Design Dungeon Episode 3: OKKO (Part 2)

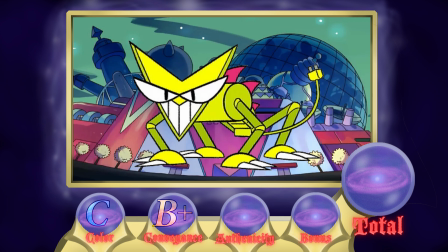Aside from that, there's not much else to her, so authenticity is also a B+.
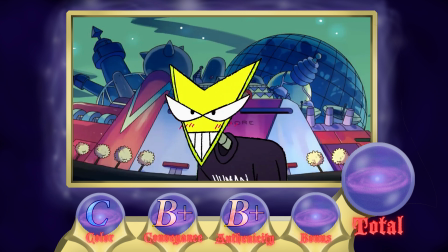For her variant bonus, she has a costume that expresses how she wants to be a bit more human. It's not much, but we take those. It's a B, and her total is also a B.
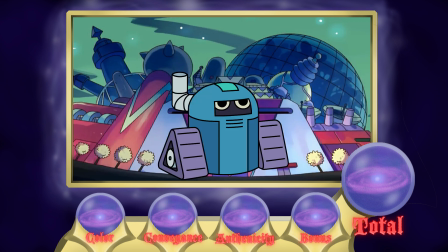Finally out of Boxmoor, we are done with Boxmoor. Next we have Professor Venomous.
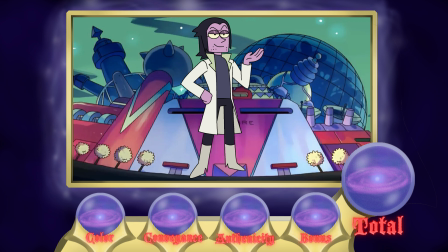Color-wise, he's an odd mix of desaturated blues, purples, and green, all of which are unified by his white lab coat. It's not the most striking palette, but it's alright. B-. Now his conveyance is quite strong.
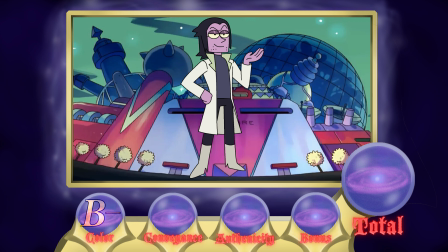The one thing those colors do right is tell us that he's quite villainous. His skin is straight up purple. There's no way that's natural. It's like he's a foil to Boxman too, where one has experimented on themselves through different means.
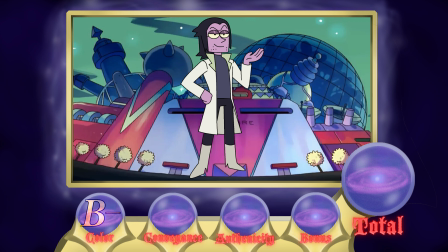One is robotics, the other through genetic engineering. That's what I get from this guy. He's tall, well-built, has neat slick-backed hair, is clearly the opposite of the inept Lord Boxman.
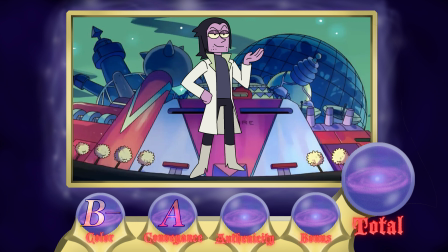He's an A there. While he does serve as a foil to Boxman, this also means that he looks a lot more average. Beyond his purple skin is simply a scientist that exploits his knowledge. His design is opposite of the mad scientist, again omitting the purple.
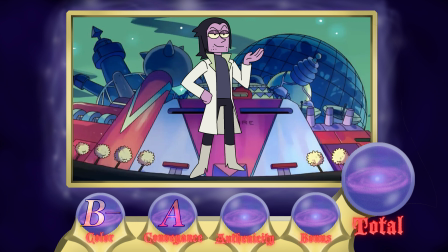in truth, it's quite unique because it is in contrast to the more conventional Boxman that defines him visually as a character. I think they were planning this little contrast between the two from the very beginning.
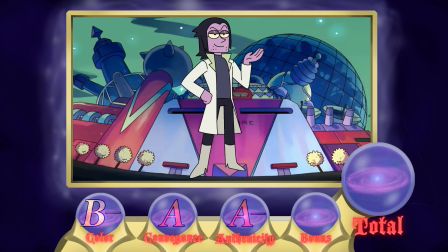His authenticity is an A-. Venomous doesn't really have too many variants that actually reveal anything about him. Still, costume changes are good for any significant character, so he'll get a C for the bonus. All things considered, Professor Venomous is a B+.
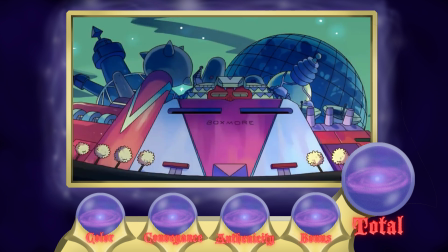Joker does the green and purple far better. Next is Venomous's minion, or rather two-grown child, Fink.
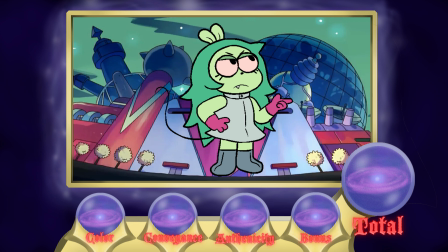Her color palette is simple but well constructed. Most of it consists of toothpaste green hair, lighter green fur, some neutral grays for clothing and boots, which would be boring on its own except for her reddish pink gloves.
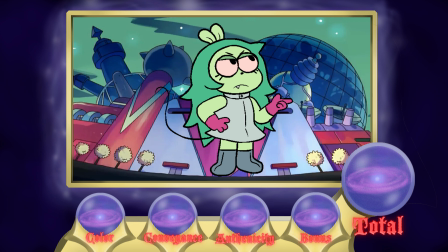These counterbalance all the green and make her design far more interesting to look at. A-. For Conveyance, there's a Secret of Nim joke to be made, but I am drawing a blank on it.
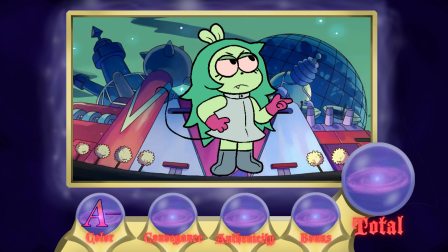Total blank. Aside from that, her body language expresses her bratty nature. For Conveyance, I will give her an A. No questions there. Despite most likely made around a pun, I think Fink is a very authentic character.
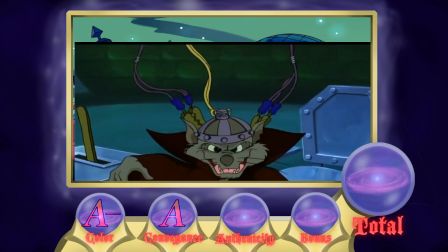An incredibly authentic character with an underutilized concept.
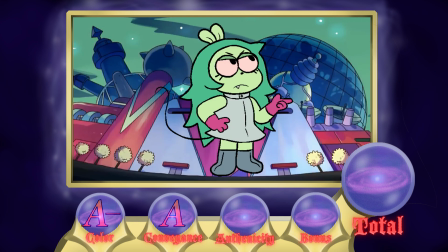She stands out from the cast and is a very memorable character visually. A-. Fink has one variant design that probably has spawned several theories. Her turbo form resembles TKO with both her upturned hair and purple spiked braces.
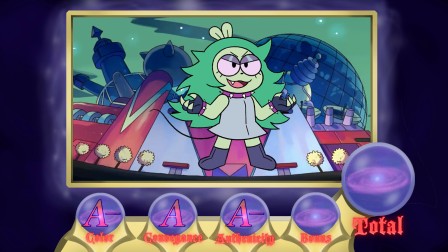What this means in regard to Venomous's connection to TKO has yet to be seen, but I must say it's a very intriguing addition. A for the bonus. Given the string of high marks, it comes as no surprise that Fink's total is an A.
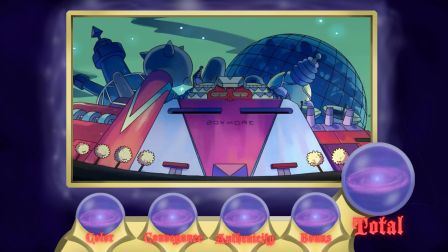Finally is the one known as Shadowy Figure. You may think that Shadowy Figure's color is nothing but a monochromatic set of grays, but it's not that simple.
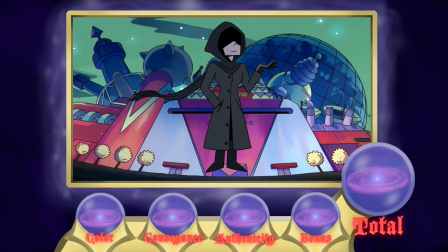First and foremost, the vast majority of his clothing is actually very desaturated blues of varying values, with the exception of his skin, which seems to be a faded violet. These colors are more suited to blending into shadows in natural environments like caves and forests.
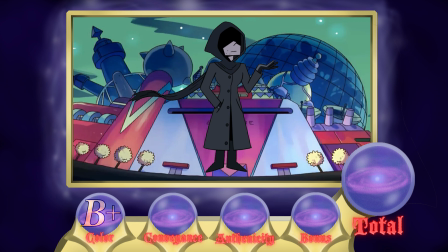Certainly more interesting than the first impression. B+. As for his conveyance and authenticity,
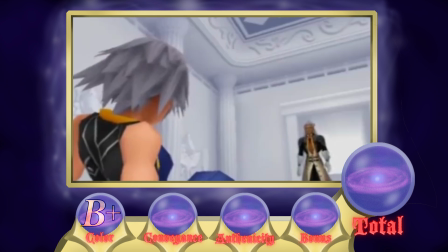well... Darkness. Darkness. Darkness. Darkness. Darkness!
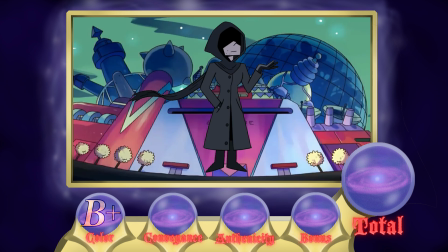Nothing. Keyblade.
A perfect example of relying on established visual cues to convey an idea. The only flair to the outfit being the scarf. I think more could have been done to separate him from the legion of mysterious hooded figures that are out there.
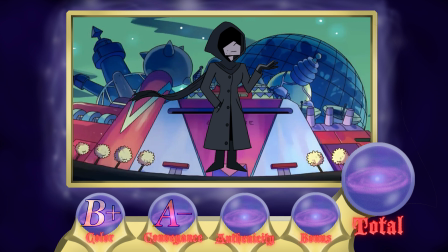Conveyance is an A-, but the authenticity is a C+, giving Shadowy Figure a total of a B.
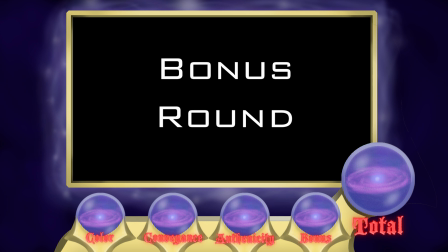Bonus round.
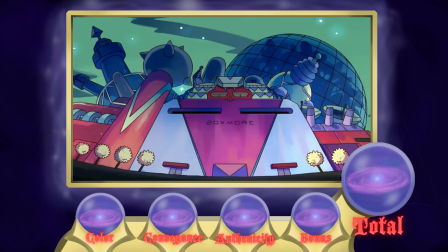Since there were so many characters in OKKO, we're going to have a lightning round to get some of these stragglers that I missed. At least the ones that were notable in my research viewings. Dendy, B-, literally Peridot.
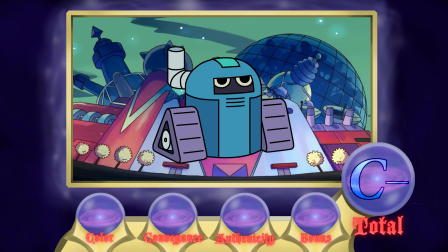Jethro, C-. The mere fact that I forgot to mention him during the Boxmore section speaks to how forgettable he is.
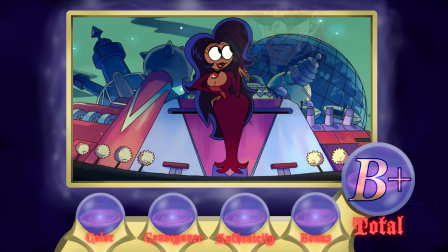Enid's mom, B+. Kakyoin posts for days.
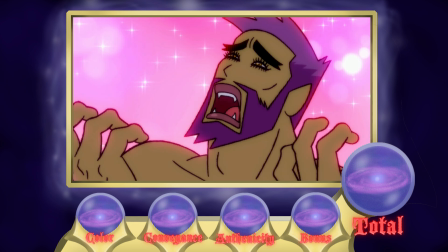Enid's dad, A-. Oh no, he's hot! Cosma, A-, low tier scaly bait.
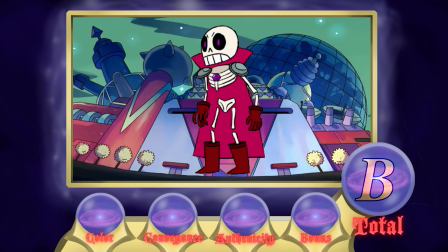A real magic skeleton, B. Eins Ulgon.
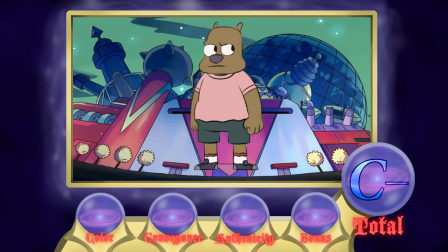Brandon, C-. I'm only including him because he works with Magic Skeleton. Boxman Jr., D+.
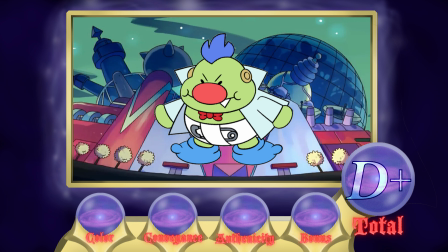Why Nintendo hasn't filed suit is beyond me. Billiam, C+.
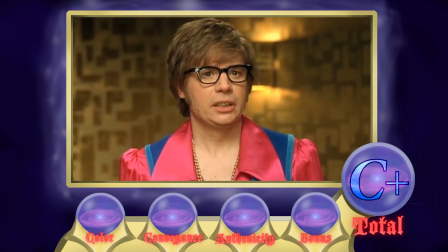You see, Mr. Powers, I love gold.
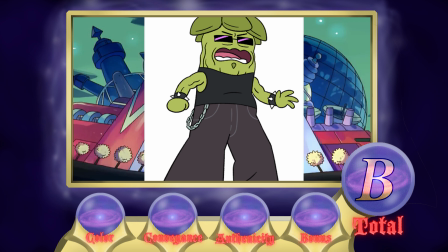Succulentus, B. I'd make a corn joke, but I don't follow new metal. Crinkly Winkly, B-.
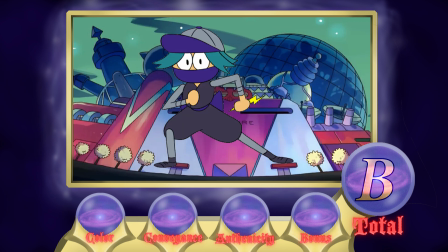Sonic's eventual fate. Shy Ninja, B. Obligatory Boruto's dad reference.
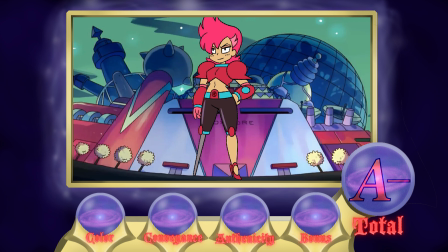Red Action, A-. Netflix's She-Ra should learn a thing or two about designing interesting characters from the show. I mean, from what I saw, Red Action was just a minor reoccurring character from the sample that I saw.
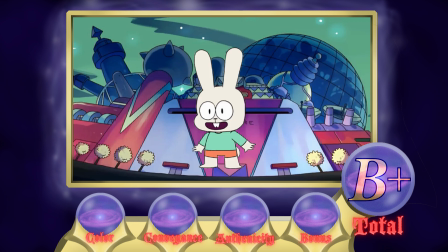Potato, B+. the adorable inverse furry. Also carrot clothes.
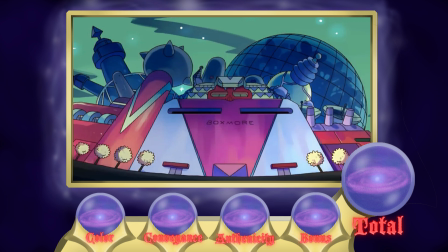Well, that'll do it for OKKO. Overall, I'd say it's actually a pretty good show. It's mostly written well, aside from a few episodes, and well, the art style is actually pretty good, despite it being simplistic. It reminds me of something a kid would draw.
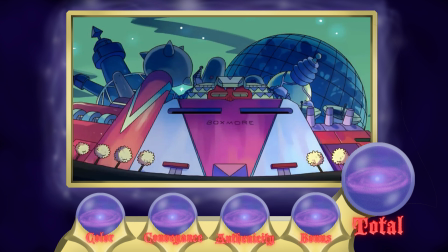What with how the hands sometimes resolve themselves into simple circles, and how the entire line work is just rough looking. Well, I'll be seeing you guys next time. And the next episode, oh boy, it's gonna be something, alright.
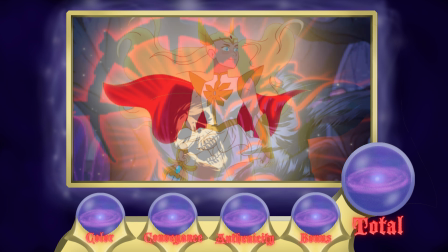It's going to be something.